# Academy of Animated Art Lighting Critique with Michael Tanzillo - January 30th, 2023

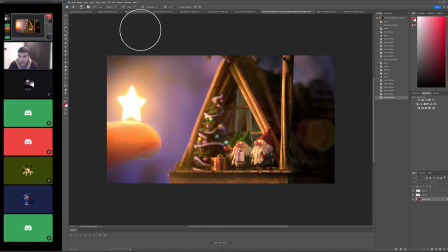(20:22)
I love, like I said, love the scale, love the shaping of the characters, love the setup. I would almost even consider. Ooh, here's something else too. I would almost even consider darkening the background a little bit more, or just taking down like some of the ambient light,
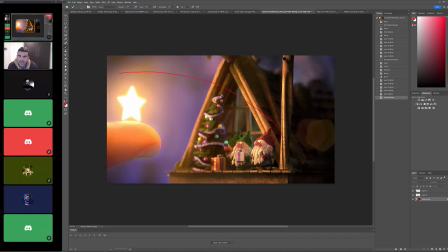(20:36)
so it really is about a connection, because we really want it to be about a connection between these two characters and the star. So maybe just toning down some of the external light around it just a little bit, just to like really play up that connection point between the two of them.
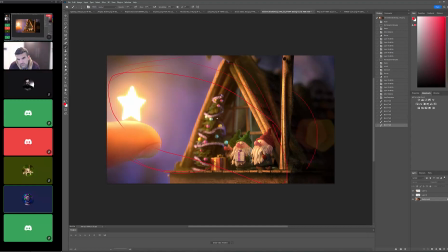(20:52)
Okay, so can I remove some of the brightness from that wood post there? Yeah. So really what it would be, and this is how I would do it like realistically. I would make like two.
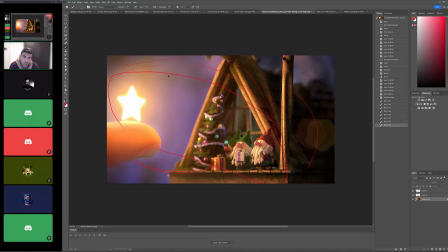(21:08)
I would make like if I had everything in the scene all, no light linking or anything, I would do it as kind of two key lights. There's like a bigger, broader main light that's coming in that's essentially from this point, but it's kind of hitting everything, and make that about 30 or 40% of the overall value,
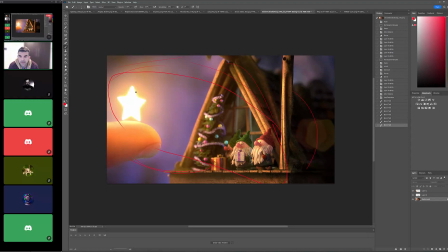(21:27)
and then take a smaller spotlight that's right around like this source point, and then just really focus it like right here on these characters, and then make that like the other. If the overall key light was like 40% of the value, make that like 60% of the value, or like however that ends up working out.
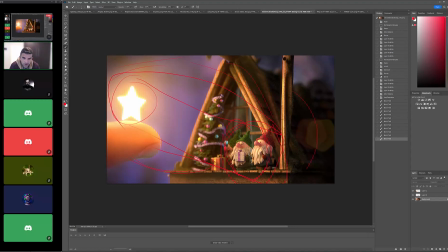(21:47)
But basically, I'd want their key light on them to be slightly brighter than everything else in the scene. But I still I want to still see like some key hits on some of these values, but on some of those objects, but just like really centering in the brightest area on those characters themselves. Okay.
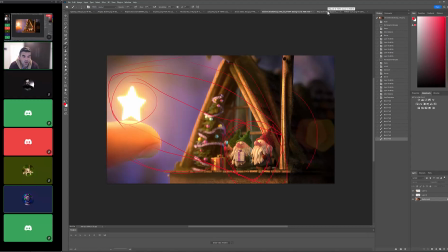(22:07)
Cool. Awesome. Thank you. Yeah, you're very welcome. All right.
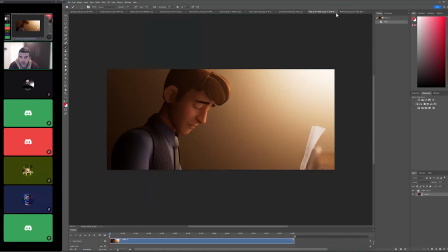(22:12)
So let's go through here. All right. I didn't put names on these, and I always forget. Let's see. So we have Ronald. You're here. Let's see. Make sure I get the right submission for you.
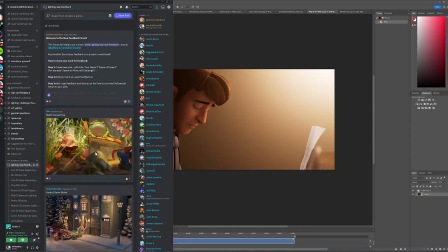(22:31)
Scroll this out just a little bit. Let's see. All right, Carolina, you're.
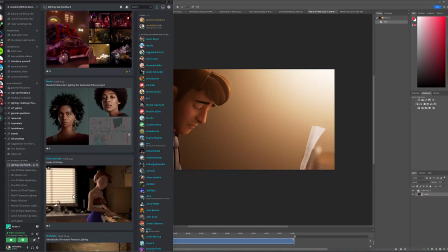(22:36)
I thought I saw you hopping in. Ronald. Yeah. Yeah.
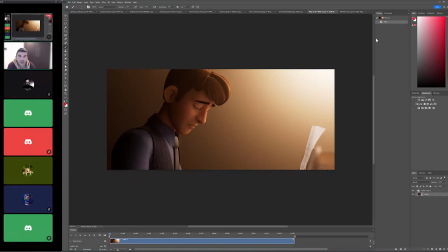(22:41)
That was. There you go. All right. Oh, Carolina, you're here. Wait, are you?
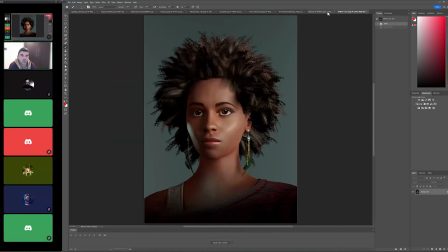(22:46)
Yes. Okay, cool. Yeah. All right, we'll do yours, and then Ronald will do this one next. All right.
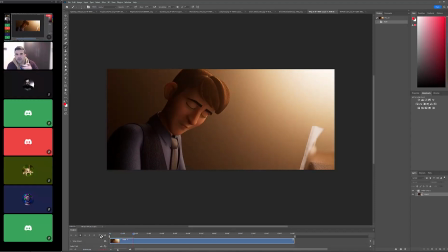(22:51)
Let's take a look here. Sounds good. All right, looking good out of the gate.
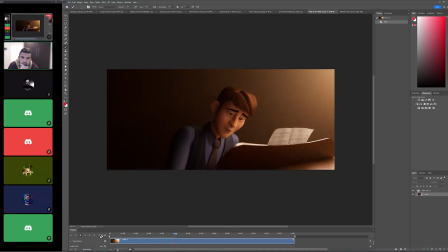(22:56)
Ooh, sheet music.
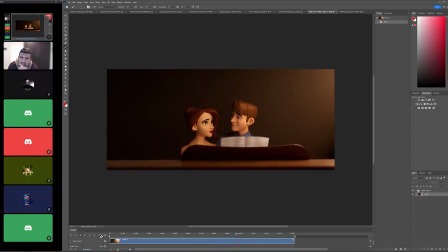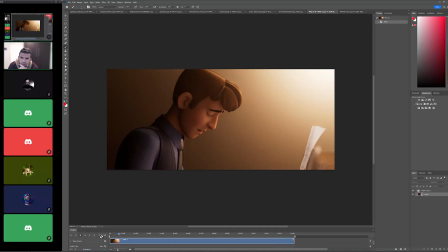(23:05)
Yeah, piano value looks a lot better.
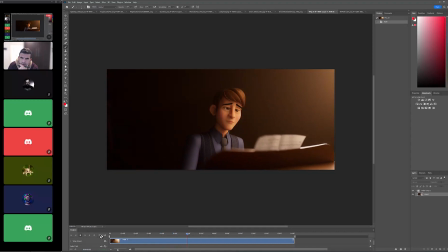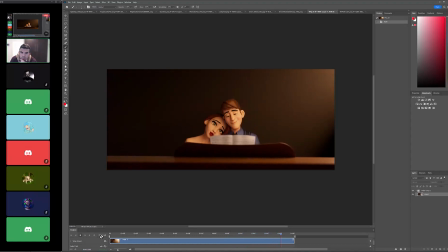(23:16)
Yeah, she looks good. I mean, honestly, at this point, we're down to like some pretty minor tweaks. It's like 10 o'clock. And here are the main ones.
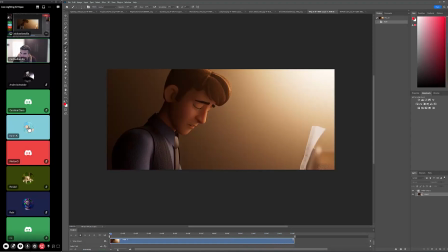(23:31)
Here are the main tweaks I would Sorry. do. Oh, hello. Sorry, I didn't know I was not on mute.
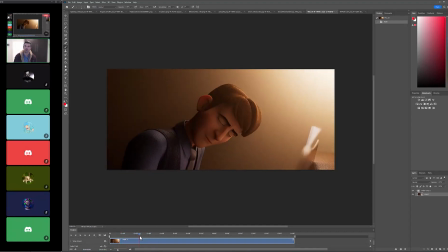(23:38)
Okay. Sorry. Okay, Karen. Okay, so the three things that I would work on with this are, I love that we can see the sheet music.
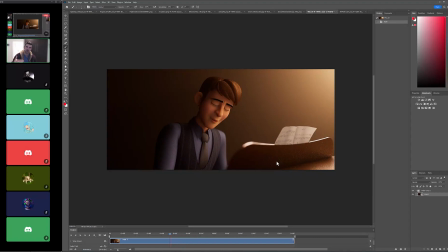(23:47)
It's a little strong for being the back side of the paper. I feel like I would take that down a little bit. So that's one.
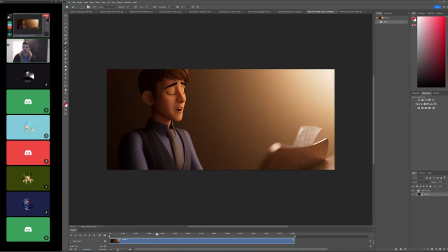(23:55)
Two, there's still a couple points where I'm seeing like a lot of very saturated values in the inside the gums there.
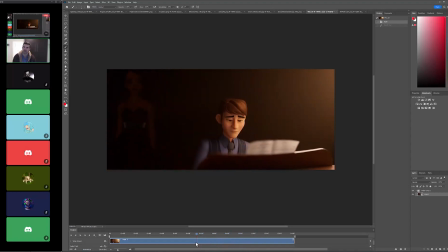(24:05)
Oh, it's actually gonna be four things I'm gonna say. Number three, there's a bit of a highlight on her waistband as she's in the darkness. I would just make sure to tone that down, because it kind of pops off when she enters the light.
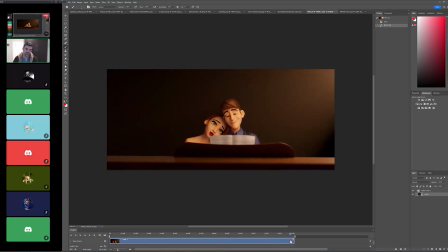(24:19)
Okay. And then the fourth one is, and this is just like what needs to happen at the end, just some additional eye work on the characters.
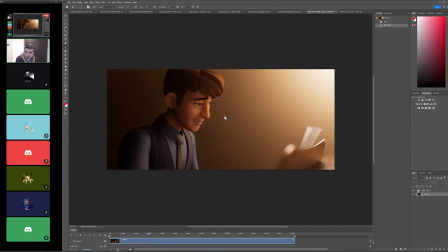(24:27)
Like just looking at the piano player out of the gate. Let's see.